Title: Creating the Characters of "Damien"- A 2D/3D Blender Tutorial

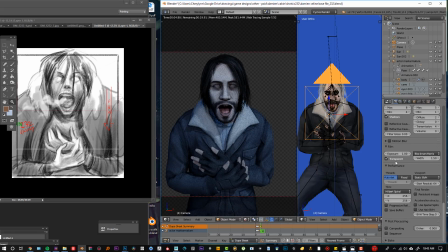I'd make sure it was on transparent so that the background didn't interfere with the model itself so you could easily paint behind it and that's just clicking this checkbox as you can see there's the background and transparency it's gone I would turn on progressive and what this does is that it renders the
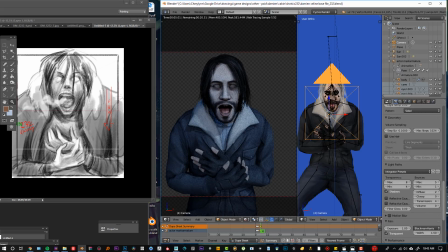whole thing kind of in stages to make sure that these values are relatively low they didn't need to be very high considering they were going to be painted over in the final render wasn't integral to the quality as much so from here I would render this and
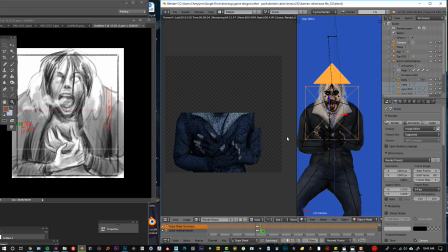as you can see it kind of renders the whole thing and then increases the quality of it I'm gonna let this render so you can kind of see the process of render itself and how I save it and get it into Photoshop ultimately I
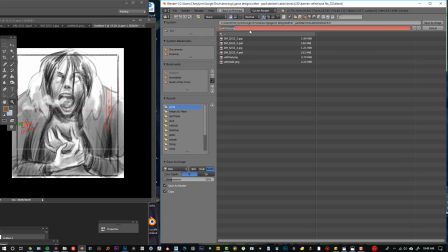would take something like this press F3 and I would save it go into Photoshop I
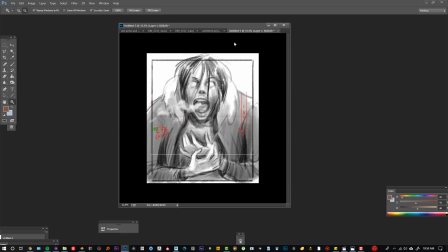would find it the one I just saved so it would look something like this.
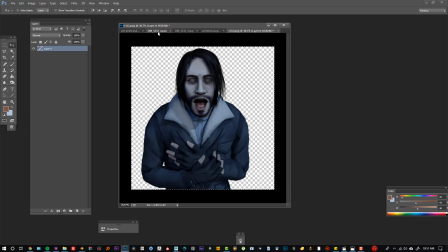What I would end up doing then, I would copy it, I would take the storyboard and I would underlay it,
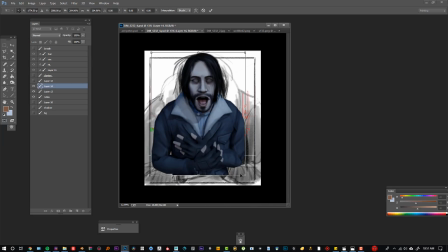I would paste it, I would resize that to kind of fit over that storyboard as best as possible.
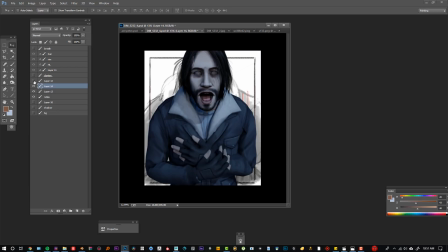After that it would be basically ready for painting. We would essentially kind of take this and color adjust it to be more accurate to the scene itself this scene is supposed to be like bluish so
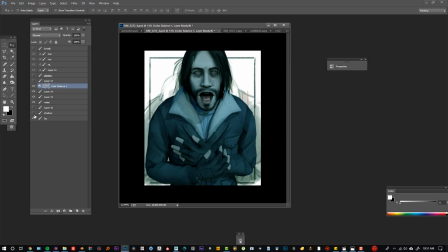well we would color adjust it I would usually import a background and all of our backgrounds were painted by an artist named Ashley let me show you she painted these lovely backgrounds
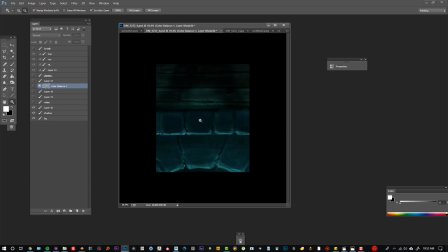and so I would kind of take this as like a color cue I'll be like okay so it's going to be greenish in tone so I would color balance him until
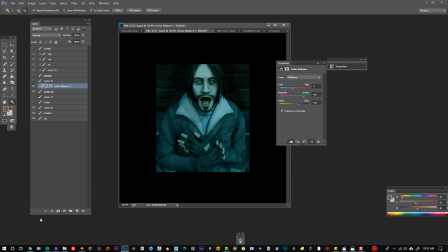he fit in with the scene and then I would treat him with some like levels and pretty much every illustrator that worked on this kind of did the same process we just worked on different shots a lot of the times something like that where he looks like he works in the scene so after I
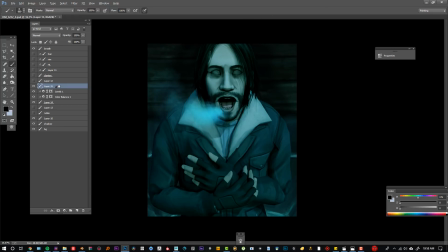brought it in like this I would essentially try and paint the light and so in here the light would be coming from the bottom so I usually have a multiply layer and black airbrush kind of drop the intensity and
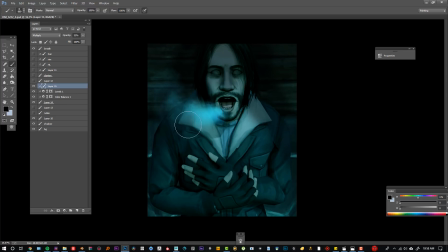start painting in the most important shadows that will help define where the light's coming from and
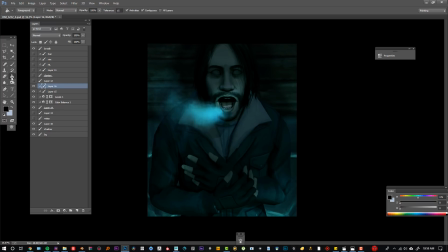after that I would just do my best to try and establish a sense of light using different layers.
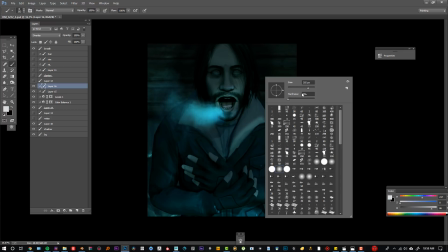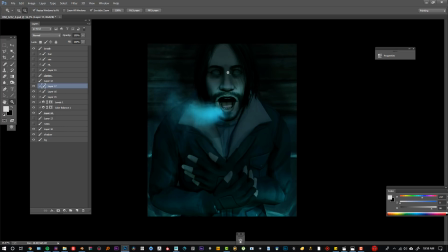But at some point I would take the brown brush and I would decide this is perfect and paint on top.
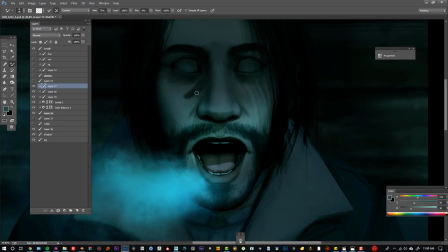A lot of times we would take the mixer brush and just kind of blend some of these.